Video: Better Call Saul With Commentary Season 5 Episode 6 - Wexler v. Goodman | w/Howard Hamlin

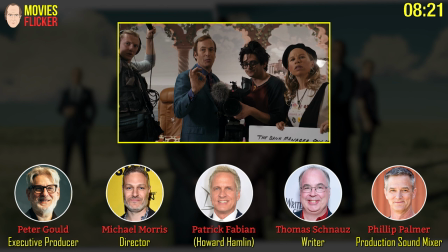[8:15]
It was really, you know, it's worth saying, because, you know, just in case it's interesting to anyone, there is, I mean, this show has a beautiful color sense all the way through it, all the way through the life of the show, in fact.
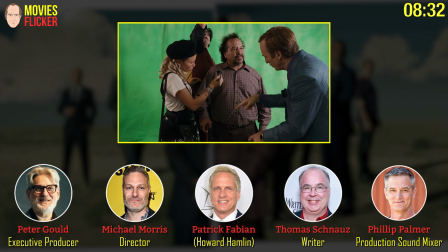[8:27]
And here, the big element, of course, is green. and you'll see very soon after this, it's just worth bearing in mind when we cut out of the scene after this with Ray,
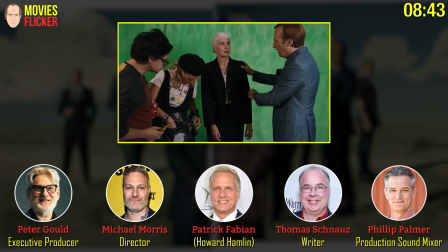[8:39]
the color scheme is going to shift to a very different tone when we go to Nacho and Gus. But here it's driven by this kind of gleeful, kind of bright green, I think.
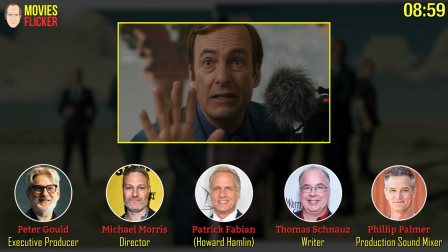[8:52]
And the green screen brought me one of my favorite moments.
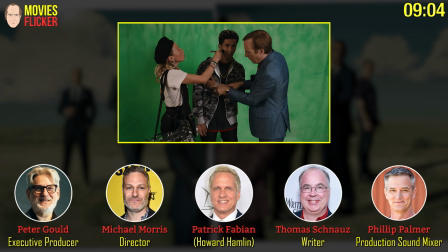[8:57]
just the camera guy's arrogance about oh, do you have a green screen?
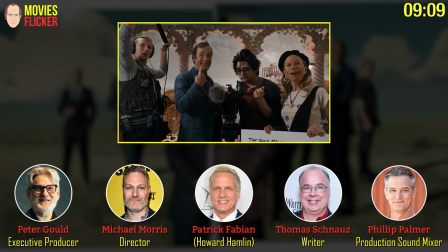[9:03]
When Jimmy offers a blue screen and him just shitting on Jimmy.
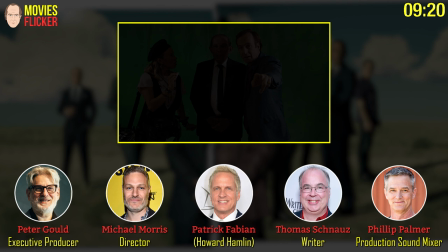[9:12]
Of course, brilliantly cut by Skip McDonald. He's a maestro of the montage.
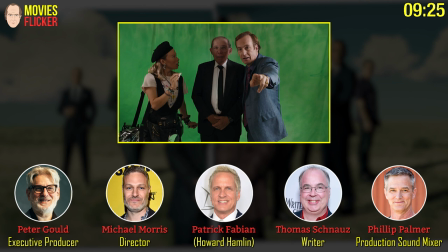[9:19]
I mean, he's amazing with this stuff. He's got a really good musical sense for it.
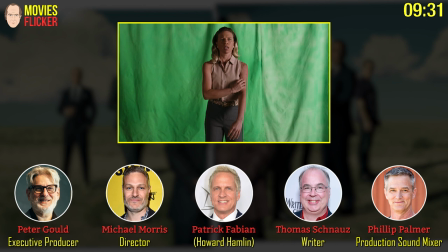[9:26]
I remember sitting, we were all parked outside watching the monitor while this was going on and we were all just laughing and wanting more
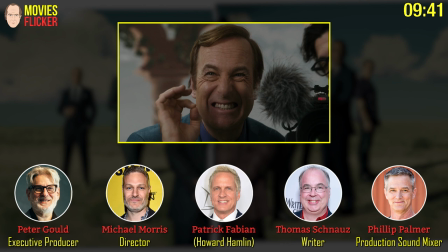[9:35]
wanting them to do more and more Bob was so funny I was there that night and I remember there was a five minute reset and Tom ran back to
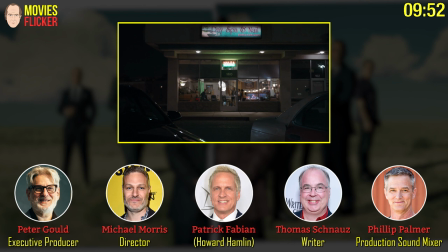[9:46]
his trailer to write episode 9 because he was also writing episode 9 while this episode was shooting crazy this is one of my favorite moments this this light coming on right here shifts the emphasis from a wide shot of what we've been seeing to her story which i think is really important right
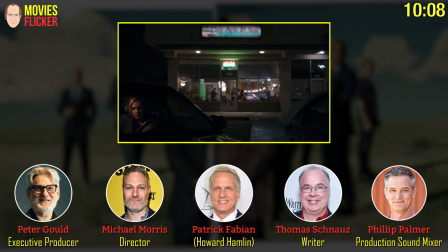[10:05]
here and you'll see that the next scene which is obviously
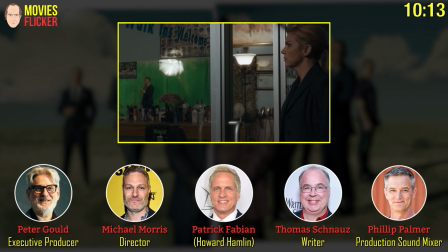[10:09]
ray pulling him back from something that he loves to do is all on the on the outs on the exterior side we never go into the room again it
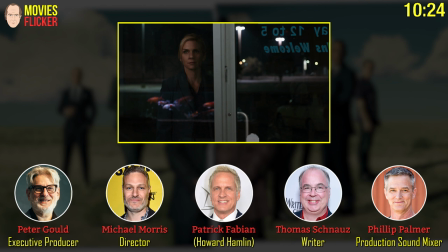[10:20]
just says so much about the relationship i mean they have such fun doing what they're doing but this is a moment we realize it's not a straight line for for kim wexler into to corruption it's she's feeling after
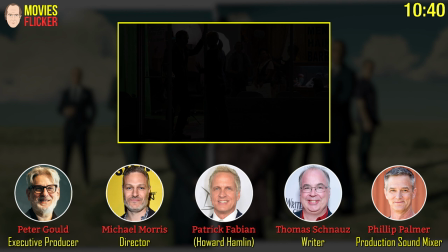[10:32]
being confronted by uh rich schweiker in the previous episode she's she's pulling back and having second thoughts and even willing to pay money out of her own pocket
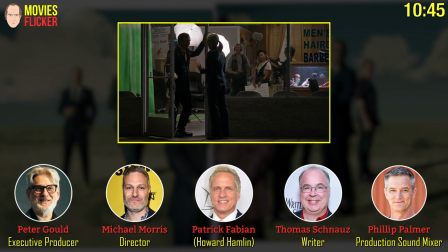[10:40]
to make things right you're coming in because hey we still got a slice or two of pizza left i know i i i phil what's the what's the
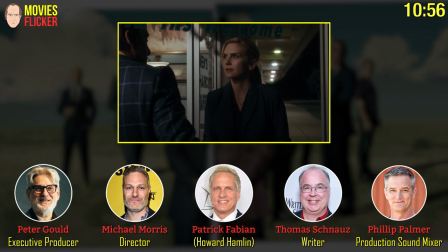[10:48]
challenge of micing a scene like this because these guys are right next to um they're outside and they're right next to glass does that make
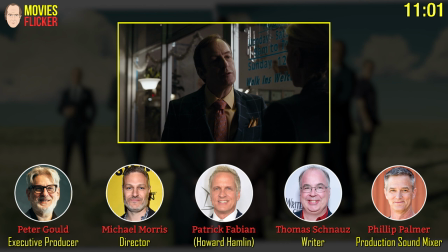[10:56]
a difference yeah sometimes uh for the most part we're you know we're we're driven by the headroom so so and our actors are these guys are
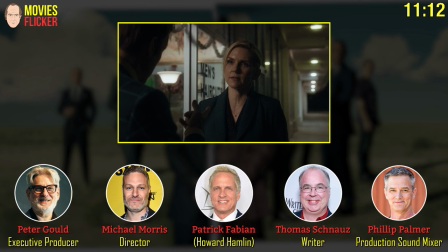[11:05]
just so resonant in their voices and they project we're able to kind of do it a couple of different ways so you know this would this was this was a microphone right above their heads and and recording their performance
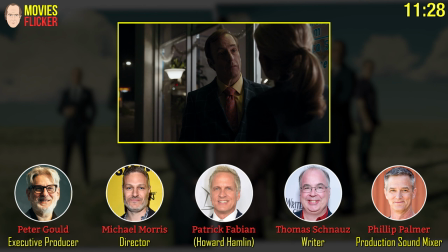[11:22]
we also have a very busy roadway to uh to the right now to the left of the screen yeah that's
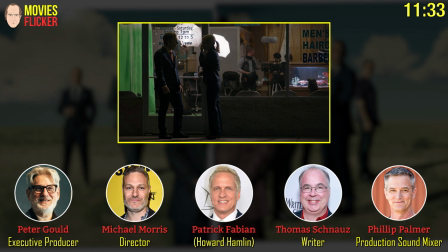[11:29]
just well luckily we were very well you know also that night when i was there i was there to uh to watch uh there was two fans that had landed in new york and made their way out to Albuquerque.
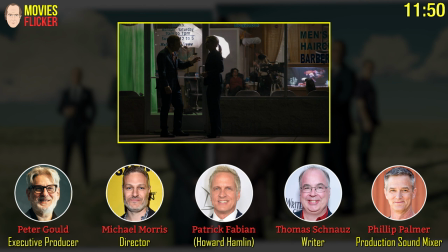[11:43]
I think they were from Scandinavia or Norway, but they literally had crossed the Atlantic Ocean to come and try find us.
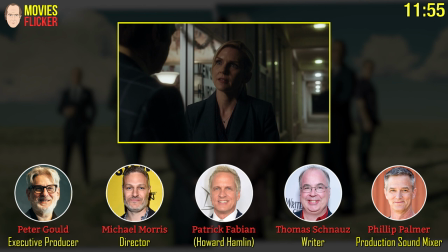[11:50]
And they did, they found us and they sort of lurked in the parking lot and Ray saw them and went over and started engaging with them.
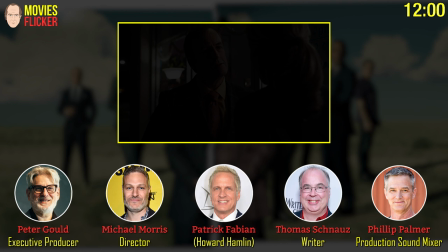[11:56]
And she was like, oh my gosh, next time you have to take a better vacation.
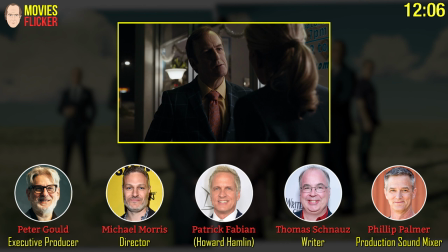[12:00]
So, but in that, in that mode of inspiration, you know, she got everybody to come over and say hi.
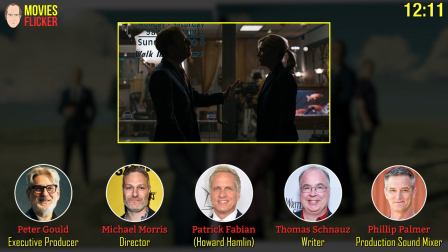[12:07]
And we all came over, took a quick break and took a photograph for them. And it was just a reminder of the dedication of the fans out there. So if by any chance, the two young ladies who came from Norway to Albuquerque, this is for you.
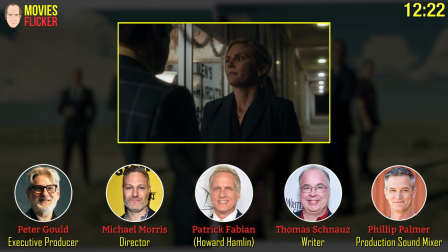[12:18]
This was your scene as well.
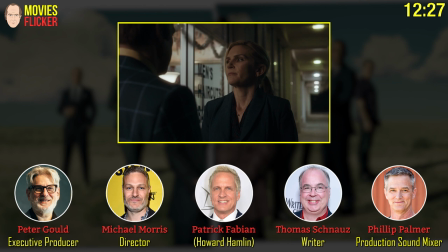[12:21]
They had taken the, uh, I think they had taken the breaking bad tour, uh, in the, uh,
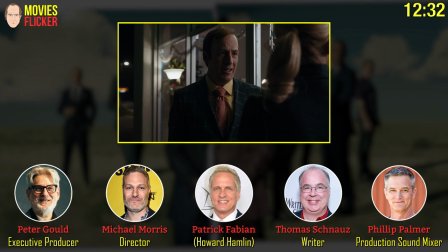[12:26]
in the RV earlier in the day and had been given some notice that we might be shooting over in this area. So they took it, they, they took it upon themselves to seek us out. Uh, please don't do too much of that folks out there.
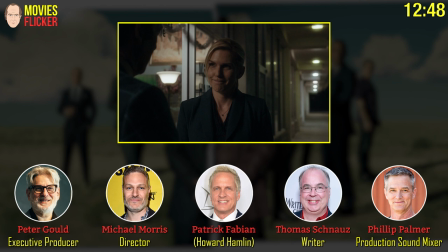[12:42]
Just to say, just to say. And we gave him T-shirts and we gave him rolls on the show.
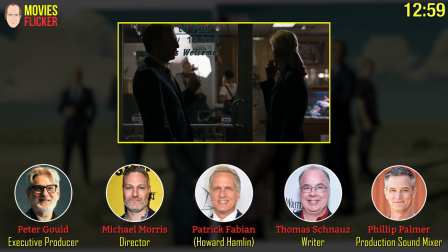[12:52]
It's so funny to be out location scouting and how often we will cross paths with the Breaking Bad RV tour.
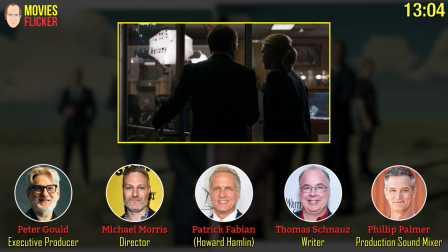[12:59]
I think we were arriving at this very location once when they were just leaving. And definitely when we've got the Twisters,
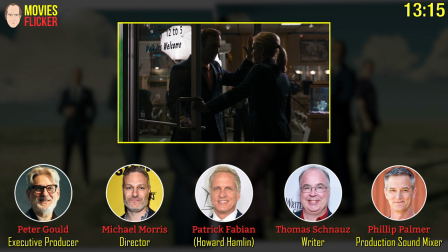[13:08]
we've crossed paths with them. while they're visiting Poyos Hermanos and we were there scouting for locations.
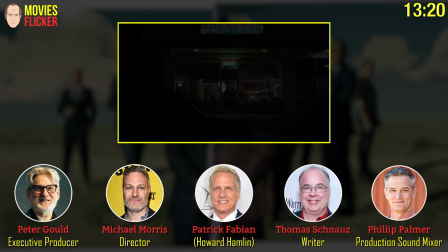[13:15]
It's amazing. I think Vince was running out the door as they were walking in one time because he didn't want to be mobbed by them.
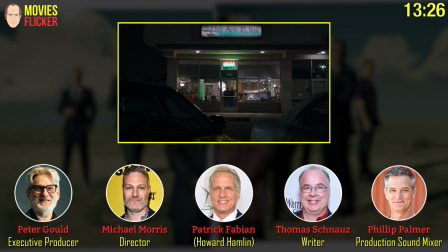[13:22]
I remember we were shooting on one street downtown and the tour bus was audible one street over.
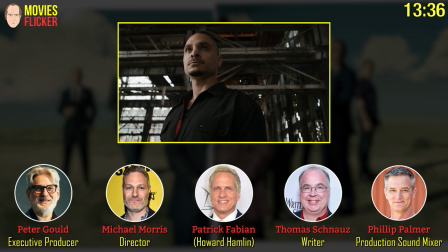[13:28]
Oh, and here we go. Here's the red that I was talking about. This is a location we've used a bunch of times.
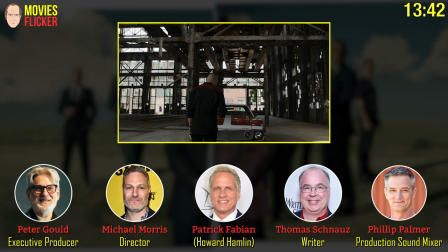[13:37]
This is one of the most great photos but phil i remember this is the worst i've ever felt for you phil on this day because you were sitting outside with the microphones that a
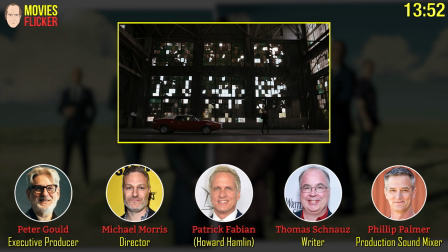[13:47]
train was going by i dream about that that was awful the engineer decided to blast this train horn which
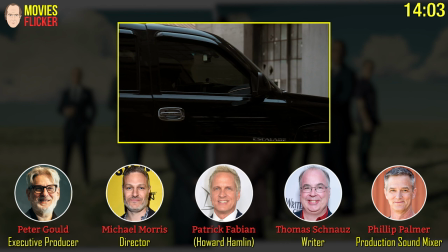[13:56]
i remember almost knocked you on your ass it did yeah it shut me down for
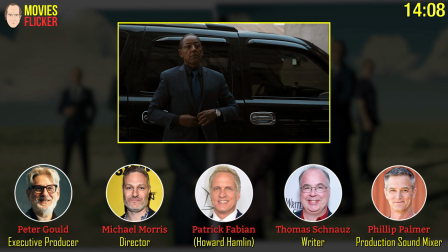[14:01]
for for a good half hour or so because you've got the mic You've got the headset on. This shot right here was about answering a question asked in the last episode.
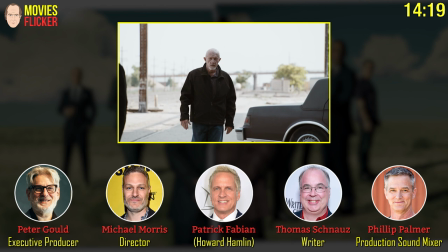[14:11]
Essentially, is Mike still with Gus after their last encounter?
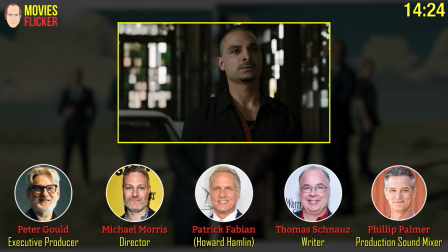[14:17]
And I like how this there comes right there. Did you plan this, Michael? Yeah. No, that was planned, that one. And also, there was, unusually in a way for this show, at least in my experience of it,
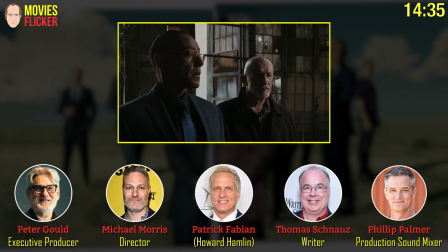[14:29]
it was a much more kind of formal blocking in this sequence.
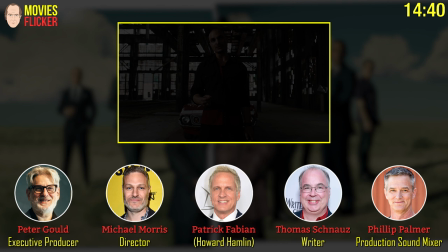[14:35]
almost sort of uh you think of i don't want to be too pretentious here but you think of like a shakespeare play or something a history play where you've got like opposing
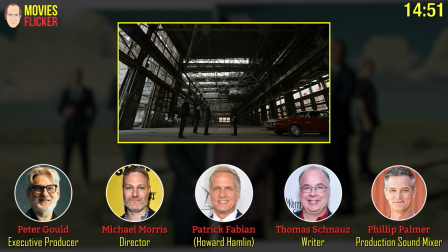[14:42]
forces coming and negotiating and talking very centered a lot of center frames here and like that but it's super fun and and this location is just you can't believe it just is what it is marshall our amazing dp did such a
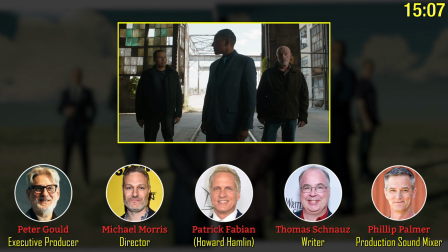[14:59]
great job here because it looks like it's all just naturally lit but to balance the amount of light coming in he had to he put some really creative
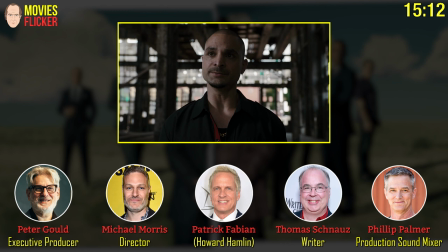[15:08]
uh large lights uh just off what else he talks about a lot of things and this is our first time seeing mike uh since the
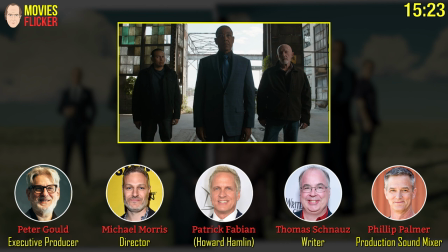[15:17]
last episode at danny mexico deciding to join with gus so we had a lot of discussion in the writers room about do we explain why he joined or
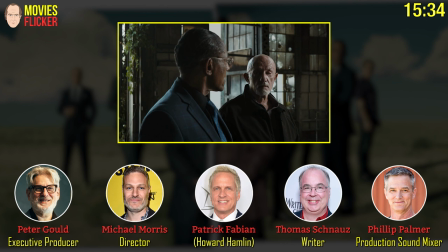[15:27]
um we'll just get into it and we decided to get get into it and we pushed off the explanation until the next episode when he's home with his daughter-in-law stacy sort of sums up his reasons
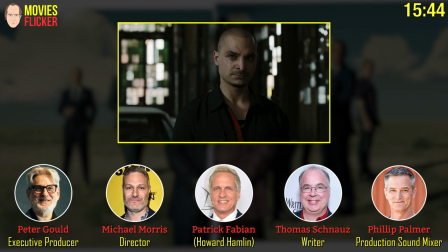[15:40]
for doing what he peter peter and tom this is patrick um i'm more curious about why uh nacho has a much cooler car than howard hamlin can we rectify that please what
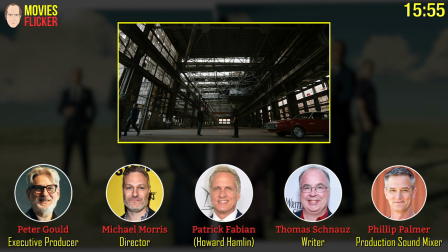[15:51]
is cooler than a a green jaguar wait a minute i don't know look at that car.
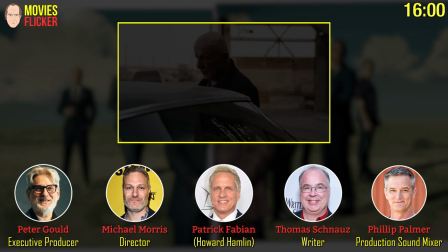[15:57]
Look at that car. Namaste.
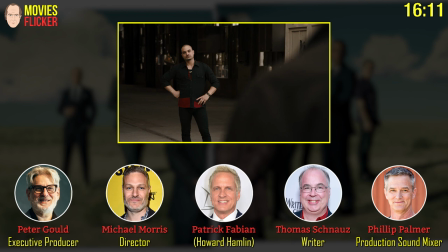[16:04]
Mando would take pictures of him with his car and send them to me and say jealous yet? This scene breaks my heart. I love that there's that heart of tenderness in Mike. The father-son thing is always going to appeal to Mike.